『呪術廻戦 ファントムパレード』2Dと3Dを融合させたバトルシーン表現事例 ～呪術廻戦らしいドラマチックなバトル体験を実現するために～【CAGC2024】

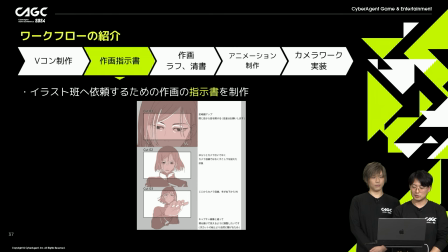985s
次に作画を行うイラスト範囲指示書を制作します最終的にアフターエフェクトにてアニメーションを実装するためキャラクターのパーツ分けなどもここで指定します演出をアニメーター、作画をイラストレーターで分業することで1枚1枚のカットのクオリティを高く保つことができています
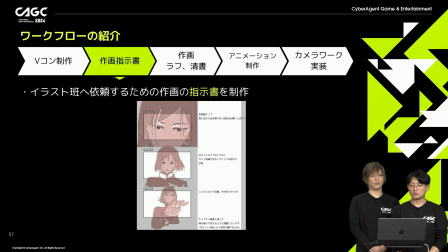1005s
双方のチームがデータ的な要件や表現のクオリティラインに共通認識を持てているからこそ実現できているフローだと思っていますイラスト周りの作画作業は
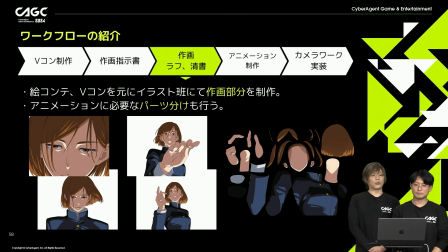1017s
アニメーターより受け取った作画指示書をもとにキャラの描画を行っておりますアクションによって作画枚数も大きく変化しパーツ分けなどの作業もそれぞれの指示に従って行いますまたアニメーション制作時に必要になってくる描画なども
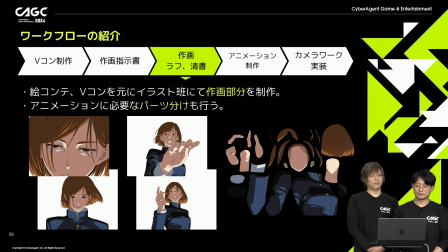1032s
出てくる場合があるためアニメーターチームとのミスの連携が必要となっております仕上がった作画をアフターエフェクトにて実装します
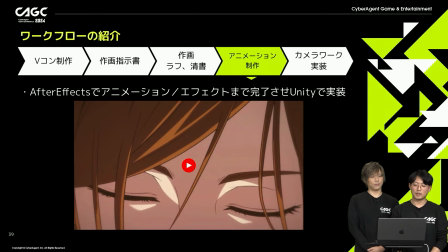1041s
どこでスクリーンショットを撮っても違和感のないように細かくパーツを制御してディティールまで破綻なくアニメーションさせます呪術回線ならではの呪力などのエフェクトはアニメーターが作画で表現していきますテレビアニメの撮影処理にあたるエフェクトも
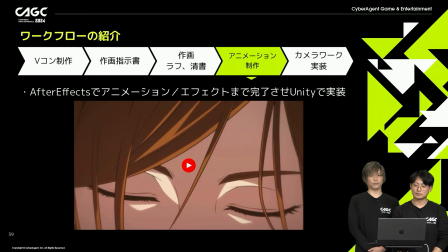1058s
この工程で入れ映像を完成させます背景と合成する必要がある演出は
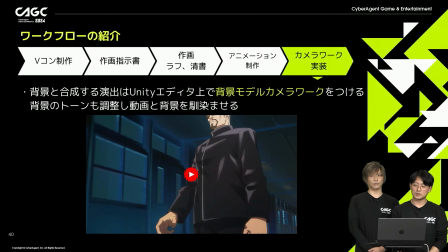1064s
最終的にUnityのタイムラインエディター上でカメラワークを実装しますその際背景のトーンを調整したり適切なブラウ効果を加えたりして
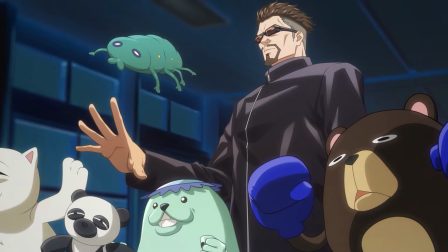1074s
キャラクターと背景をなじませます極端なカメラワークをさせていた場合
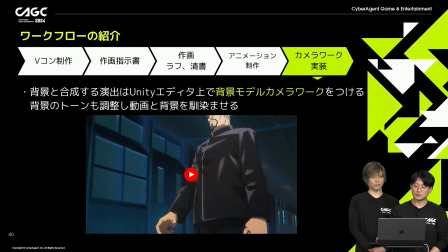1081s
3D背景が破綻してしまうことがあります入念にチェックし破綻が見つかった場合は
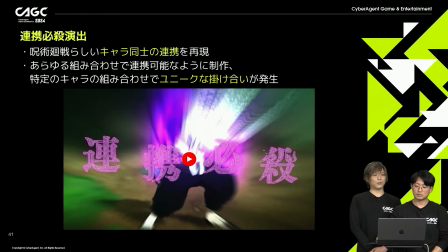1087s
適宜修正を加えていきます必殺技の表現として2人のキャラクターが同時に必殺技を発動した際に見られることができる連携必殺技という演出があります
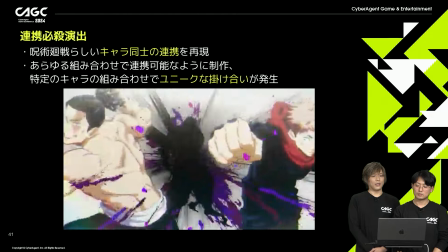1098s
が多い術回線らしい演出であらゆる組み合わせで成立するようにポーズや位置など工夫して制作しており
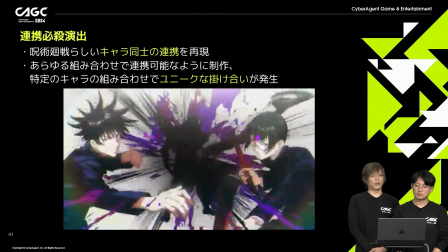1105s
特定のキャラクターが連携することでユニークな書き合いなどが発生することもあります
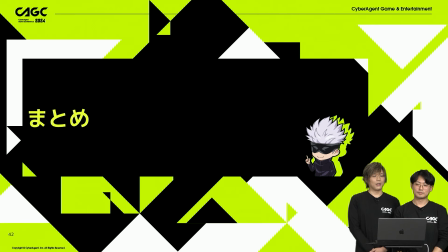1110s
アジェンダとしてはこちらで以上になりますので最後にまとめさせていただければと思います
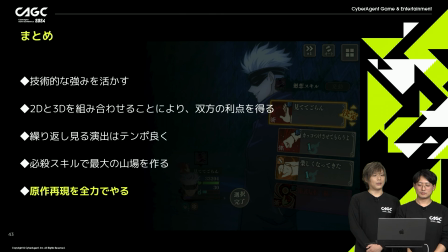1116s
技術的な強みを生かすというところでさらに蓄積した技術を強みにしていくというところになっております2Dと3Dを組み合わせることにより双方の時点を得る強みを最大化していくという部分になっております繰り返し見る演出はテンポよくストレスのない手触りというところは
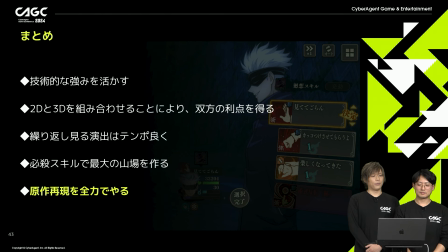1135s
ゲーム全体で意識しているところです必殺スキルで最大の場を作る見せ場はしっかり盛り上げるという演出にしてメリハリなる体験を意識しました原作再現を全力でやるということで特にこの最後の部分はコストをかけても全力でやりきるというところが非常に大事かなと思っております
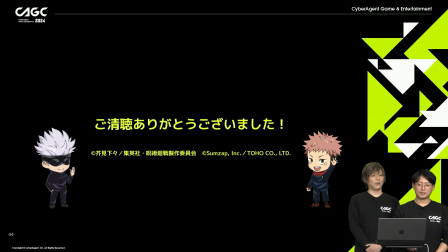1155s
以上になりますご清聴ありがとうございました